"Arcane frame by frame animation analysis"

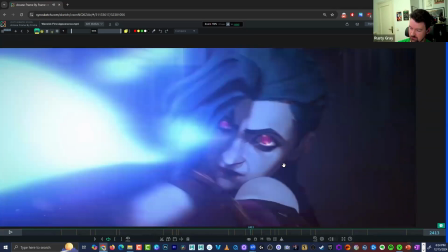994s
Not too much going on animation wise here, right? I mean, we can feel this motion here.
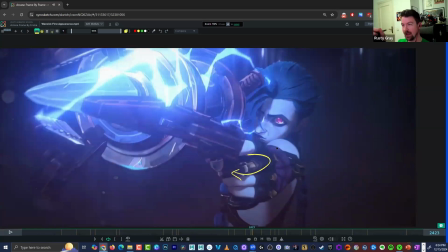1001s
We can feel that there is a little bit of sway with that gun, so it feels believable. It doesn't feel like she's frozen. But a lot of
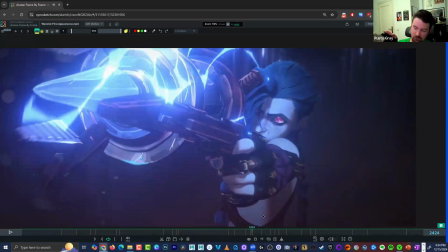1012s
I think what makes these shots cool is the camera work and, you know, the cinematography here.
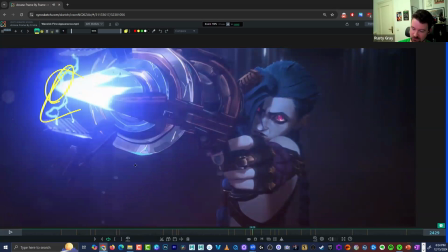1020s
Like, you got one cool pose, one cool moment, you got all these pretty effects and lighting and coloring that just really
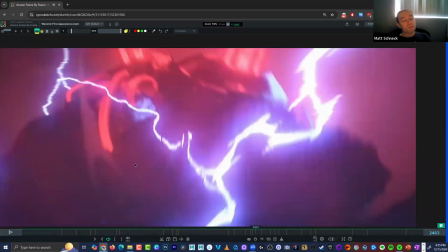1028s
blow this out of the water. It's interesting that it's framed to cross over her arm and the gun,
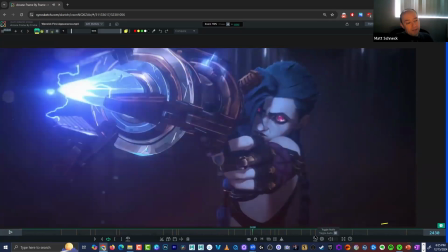1036s
so she's like hiding behind the gun,
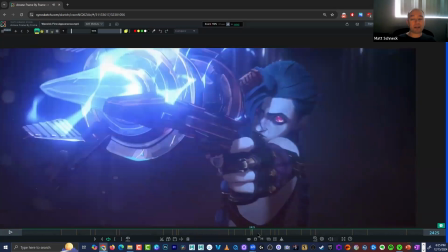1039s
as opposed to like if you have like your true heroic shot, it's like you're on the open side of that. Mm-hmm. Yeah, you'd be more like over here, you're saying? Yeah.
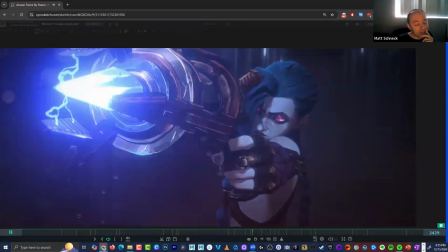1053s
Yeah. So this kind of shows like where she is mentally. It's a little bit more defensive.
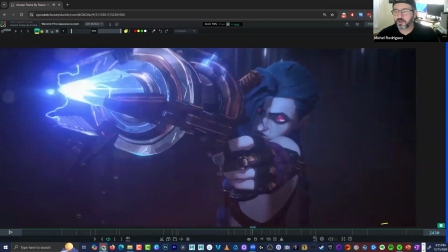1059s
Yeah. Yeah. I was thinking about that because the whole thing might be really simple, but it's just not in the head. I think she's kind of crazy and she's kind of saying fragile for everything that happened to her, but she's willing to do whatever crazy thing to defeat this thing,
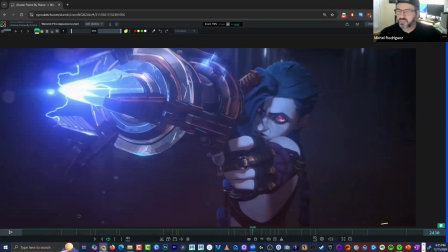1079s
and she's kind of almost complaining about the gun as this thing's not working. It's like I'm gonna shot again. But it has a lot going on mentally, you know. Yeah. What he's saying, like she's behind the gun, like, yeah, I have to do it again. It's all that is there, like really, really good, really good. Yeah.
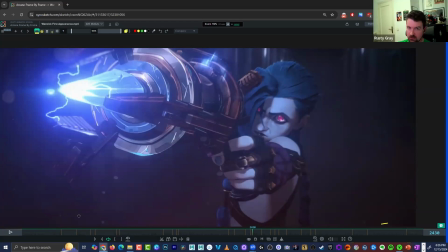1100s
Story takes precedence. It's bigger than animation, right? Story matters more. So I think at least you have a good show or a good movie or whatever. That should be what dictates everything. So what you're animating, how it's being animated is really coming down to the character of the story.
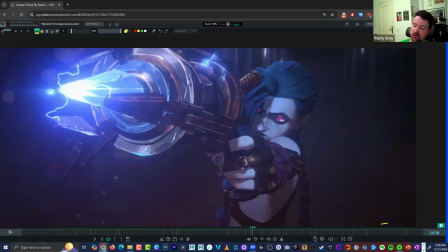1118s
What do we need to drive home in this scene, in this moment? And I think they do a good job with that for sure.
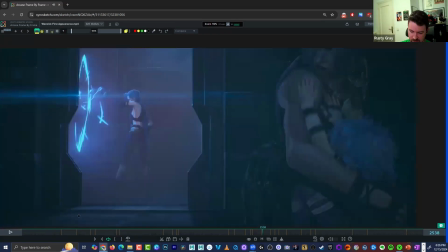1127s
And this is pretty sweet through here. You're getting those flashes again to just add those impact between the blasts.
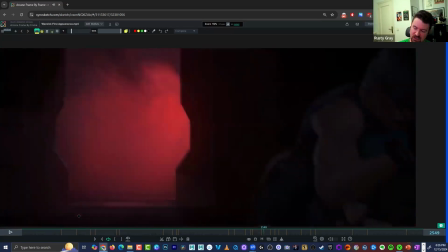1133s
And I think it makes it a little bit more intense before she gets hit as well.
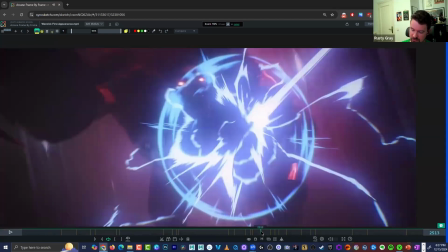1138s
And I like that we have this moment where we can very clearly see that she's not running from the fight,
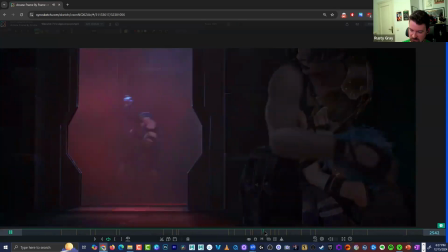1145s
but then she got really defensive and almost surprised that this thing has gone through all the blasts to get her.
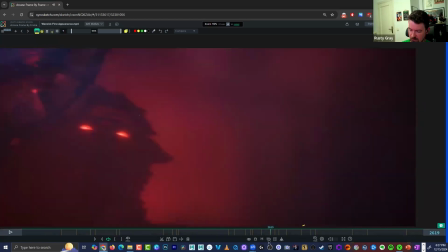1154s
And
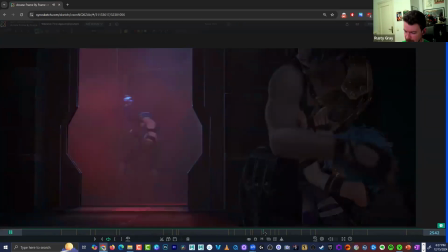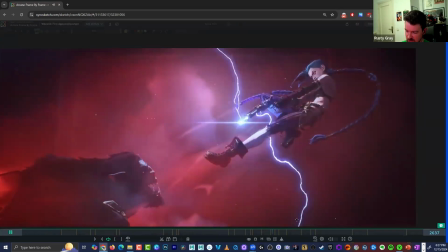1162s
then this very cinematic moment happens here, which is just poster frame, right?
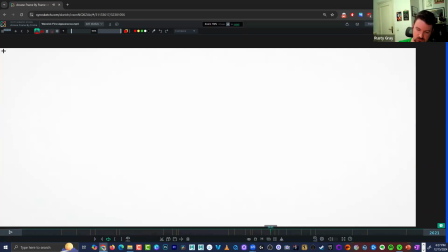1172s
Here again, these are things that you could do with inside of Maya, no problem, where,
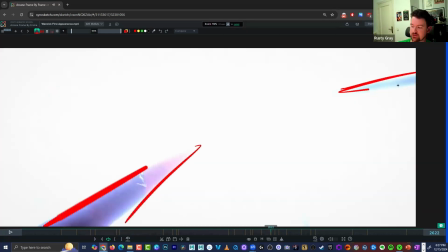1179s
you know, you create a couple of frames of this. If you wanted to have
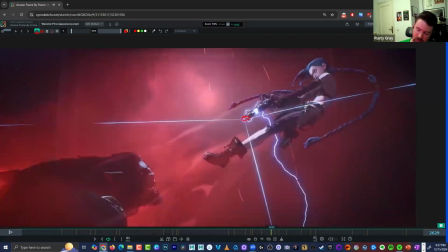1185s
the eye get drawn towards a weapon or something else and you want to use light, maybe there's an explosion, whatever it is, you can use the light and the motion to kind of pull you in. which is what this is doing here.
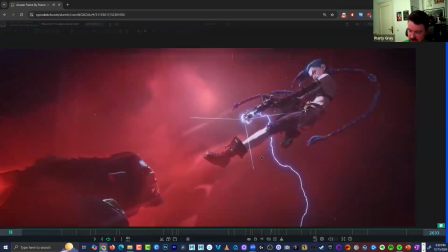1201s
And just, you know, fractions of a second to get you to zero in on this.
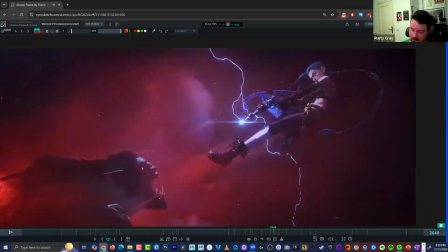1206s
And then we're looking at all those cool lightning effects and like that pulse in and out of the crystal glowing.
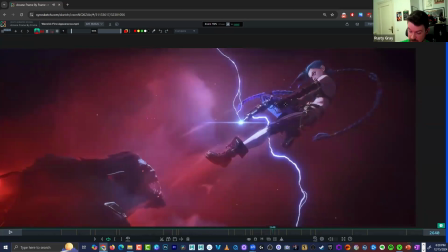1213s
And just a very cool set of poses between these two characters, right?
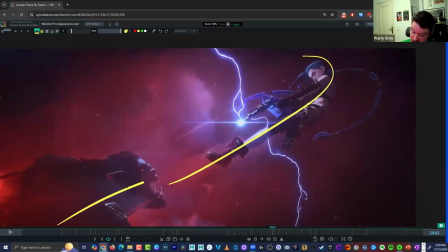1220s
The line of action is very clear, I would say, right? Like everything is like pointing back at each other, back and forth.
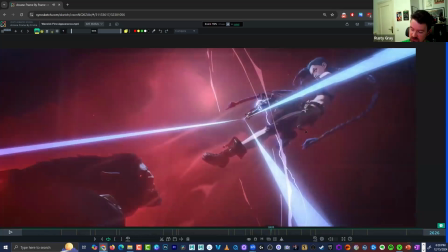1229s
You're not looking anywhere else. And you still are getting movement between the characters. So they're still thinking about, you know, we're keeping this rotation here, that foot moving.